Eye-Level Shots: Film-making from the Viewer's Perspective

Hey yo what's good guys welcome back to the channel and for today's video we're diving into the world of camera angles once again
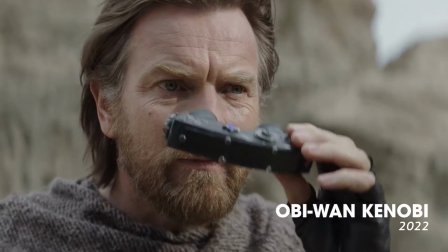15s
and this time we're exploring the widely used and versatile eye level camera angle.
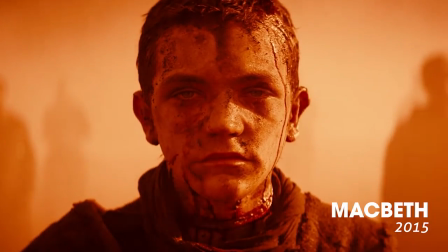21s
Let's uncover the power of shooting at eye angle and how it affects the viewer's experience. Before we dive into this let's get a better understanding of the technical aspects of shooting at eye level.
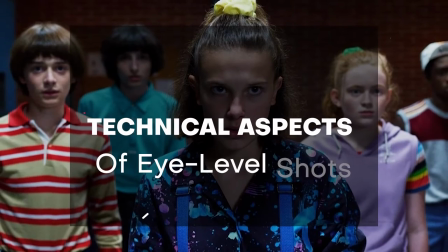The eye level shot is captured when the camera is positioned at the same height of the character's eyes creating the natural and neutral perspective.
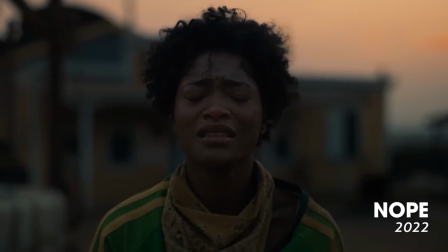43s
This angle allows the viewer to relate to the character's point of view and become fully immersed into the story. Now let's explore the creative impact of shooting at eye level.
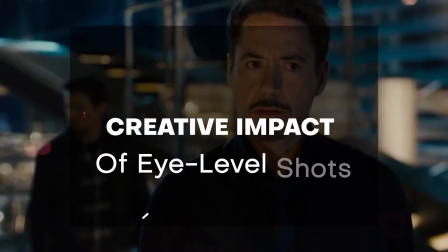This camera angle establishes a sense of familiarity, making the audience feel more connected to the characters and their experiences. It's the most common, widely used camera angle in filmmaking because of its ability to create an emotional, strong connection.
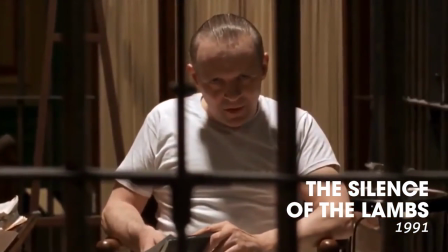71s
In The Silence of the Lamb, director Jonathan Demm employs eye level shots to create an intimate and unsettling atmosphere.
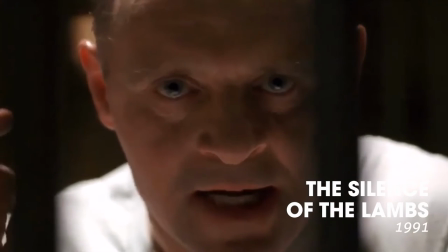78s
This camera angle puts the viewer in the shoes of the protagonist, Clary Starling, as she navigates the dangerous world of serial killers. Eye-level shots can be used to maintain natural and authentic feels in documentary-style filmmaking. By positioning the camera at eye-level, it stimulates the perspective of the subject and provides a more immersive experience for the viewer. Now that we understand the creative power of eye-level shots, let's discuss some tips on how we can use them more effectively.
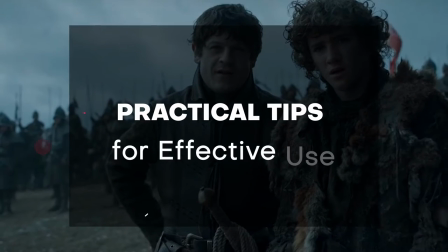Pay attention to the character's eye line and ensure it aligns with the camera position to maintain natural perspective. This will help the audience connect with the character on a deeper level. Additionally, consider the composition within the frame.
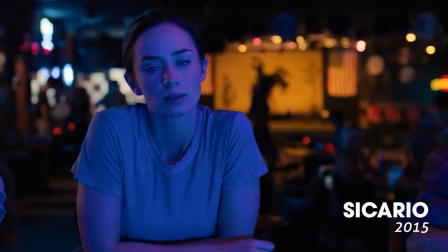125s
Eye level shots can benefit from balance and centered compositions, emphasizing the connection between the character and the viewer.
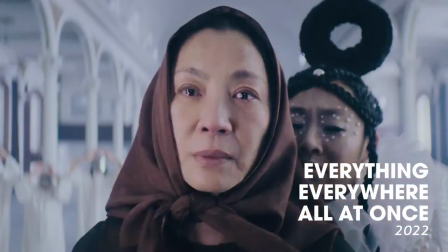135s
Alright guys, that wraps up our exploration for eye level camera angles in filmmaking for the day.
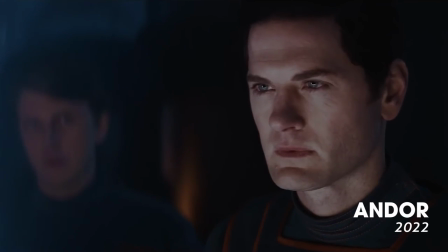140s
Remember, using eye-level shots allows you to create a strong emotional connection between your viewers and your characters. So grab your camera and start exploring eye-level shots in your next project. Thank you for joining me today. If you found this video helpful, like the video, share, and subscribe to the channel for more tips and tutorials. Be creating and pushing the boundaries of your imagination. Till next time.